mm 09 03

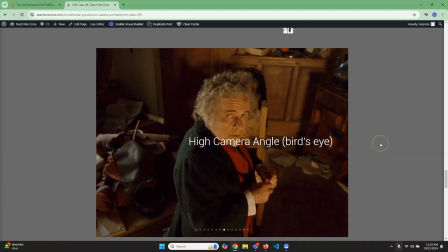[4:04]
So that's really handy for that. So you can see here, he looks small when they're basically discussing what to do with the ring, and he's kind of being like, oh, I don't know.
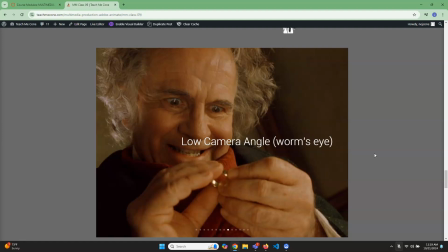[4:11]
But then watch. Then they'll do a low camera angle, and now all of a sudden, he seems much more empowered, right? He goes, I shouldn't. Why should I have to take it, right? So sometimes they'll call this worm's eye, but that will make the character look more powerful.
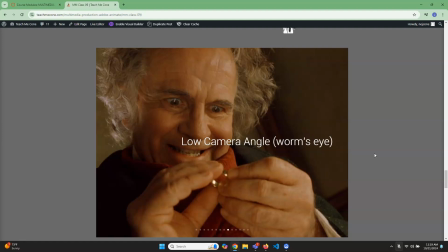[4:27]
So you can kind of see how between those two, they're able to shift real quickly, and that's how they kind of show the two parts of his personality, where he's his usual meek, but then when the ring kind of takes over, he's like this.
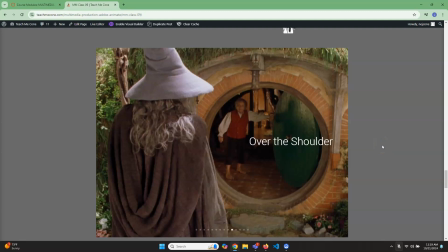[4:39]
Over the shoulder shot, it's a really common shot when you are doing dialogue between two people. So yeah, it's literally what the thing suggests. It's almost always used for dialogue. So like while he's talking, will be over the shoulder of him, and then when he's talking, will be over the shoulder of him.
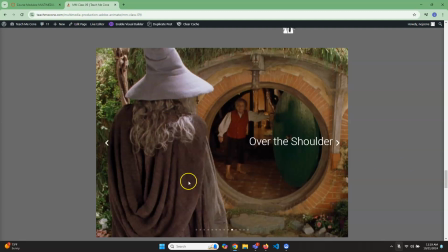[4:53]
It was particularly useful for Lord of the Rings because they could use replacements So I don't know how tall Ian McKellen is, but he's probably close to him. He's normal person height. So in order to make him look small, they would have someone who's a very large person. And since we're just doing over the shoulder, you don't see his face. You can just do stand-ins, and then they subsequently could do the opposite,
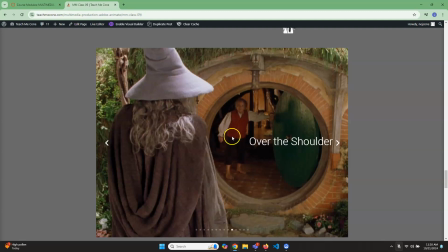[5:13]
where they would use a little person for him, and then have Ian McKellen for him.
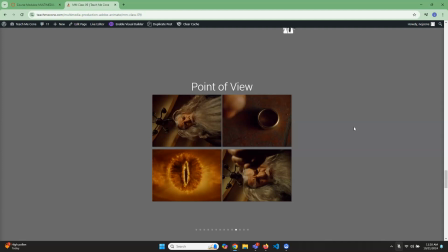[5:22]
Point of view shot. So the idea of the point of view shot is that you show the character looking at something. So in this case, Gandalf is looking down. You show the thing that they're looking at, which is actually what both of these are, and then you show a reaction.
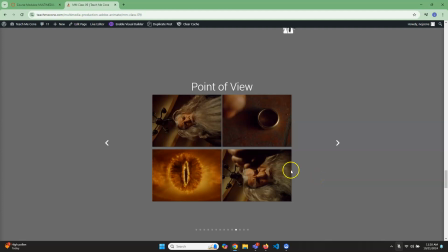[5:35]
That's the typical way that you'll see it. You can cut this up differently. So you can do just him looking and then the thing and skip the reaction. You can also do the point of interest and then just the reaction. That's also possible.
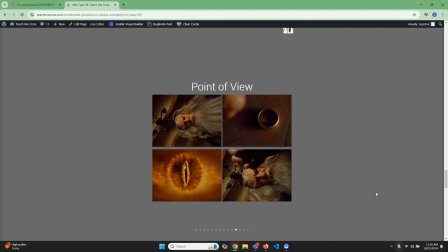[5:49]
So you can kind of cut them up a little bit depending on how much time you have or how much you want to try and like here we want to show a shift of emotion. So here's curiosity, and then here's like, fear.
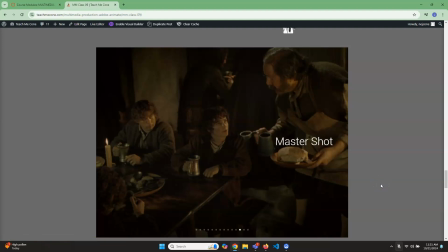[6:04]
So a master shot. So the idea here is it's sort of like an establishing shot. It's a very large, wide shot, and you try to get all the action into it. So that the whole thing, almost like if you were at a play, it's just seeing all of it in one shot.
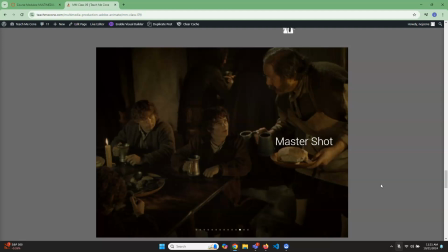[6:19]
Now, the reason why you would do this is that way, for some reason, you can always cut away if there's something weird, like maybe he was making a weird face, but this was a really good, or a really good, position or something.
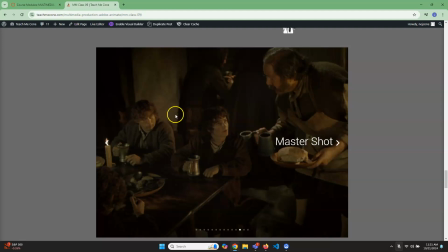[6:32]
We could just cut to the wide shot and show that, so that we could cut away from whatever mistake might be in that specific shot. Also, again, you can use it for establishing. For animation, it's really useful because what we can do is we can do a master, like just animate the whole thing as one big shot, and then just cut in.
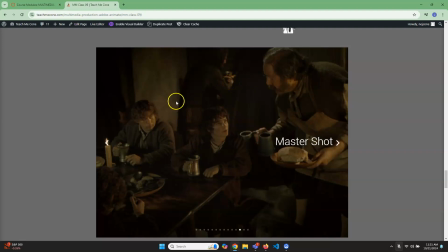[6:51]
Since it's 2D animation, we can just cut in and cut out and cut in and cut out. All of our stuff's kind of flat anyway, regardless.
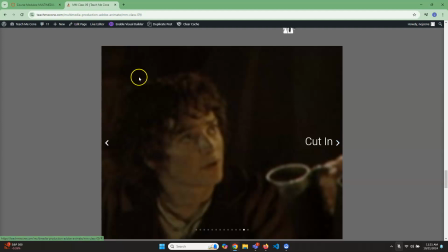[6:58]
So right here, you can see we could cut in to a point of interest. I superficially did this. I didn't actually cut in. You can kind of tell because it's very pixelated.
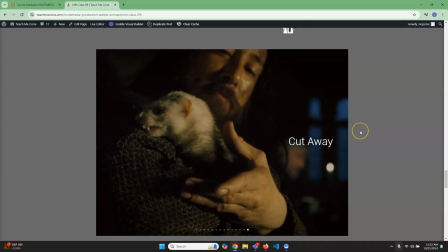[7:06]
You can also do what we call a cutaway. And so what you'll do is, while during the shot, you'll cut away to other things that are happening. So in this sequence specifically, what they did is they kind of cut away to all these different people to make them seem kind of scary, right?
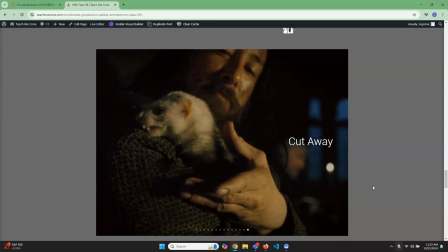[7:22]
Like, oh, this guy's doing this, and they'll like cut away to like someone laughing, and to sort of give an ambiance and an idea of like what the area is like. Again, just to establish kind of the location. It can also be used just to fix an error.
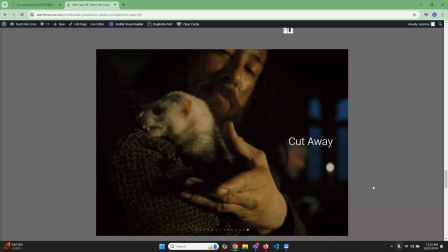[7:37]
So there was something we didn't want, then we'll cut away to this, and then we'll cut back to, what originally was useful.
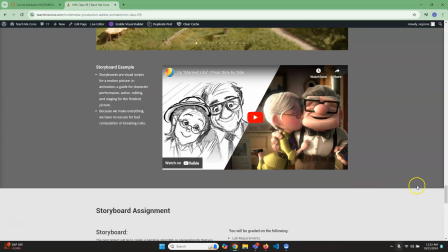[7:44]
Okay, so a really good example are storyboards, right? Because that's what you're gonna be doing anyway. So if you want to see some storyboard examples, the beginning sequence of Upright is like one of the best sequences in all the world. But it's a really good idea, whatever work you're doing, even if you're live action, to use storyboards,
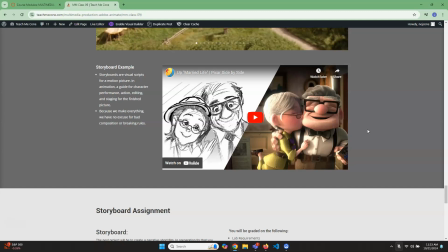[8:03]
because it allows you to sort of figure it out before you would go shoot your video.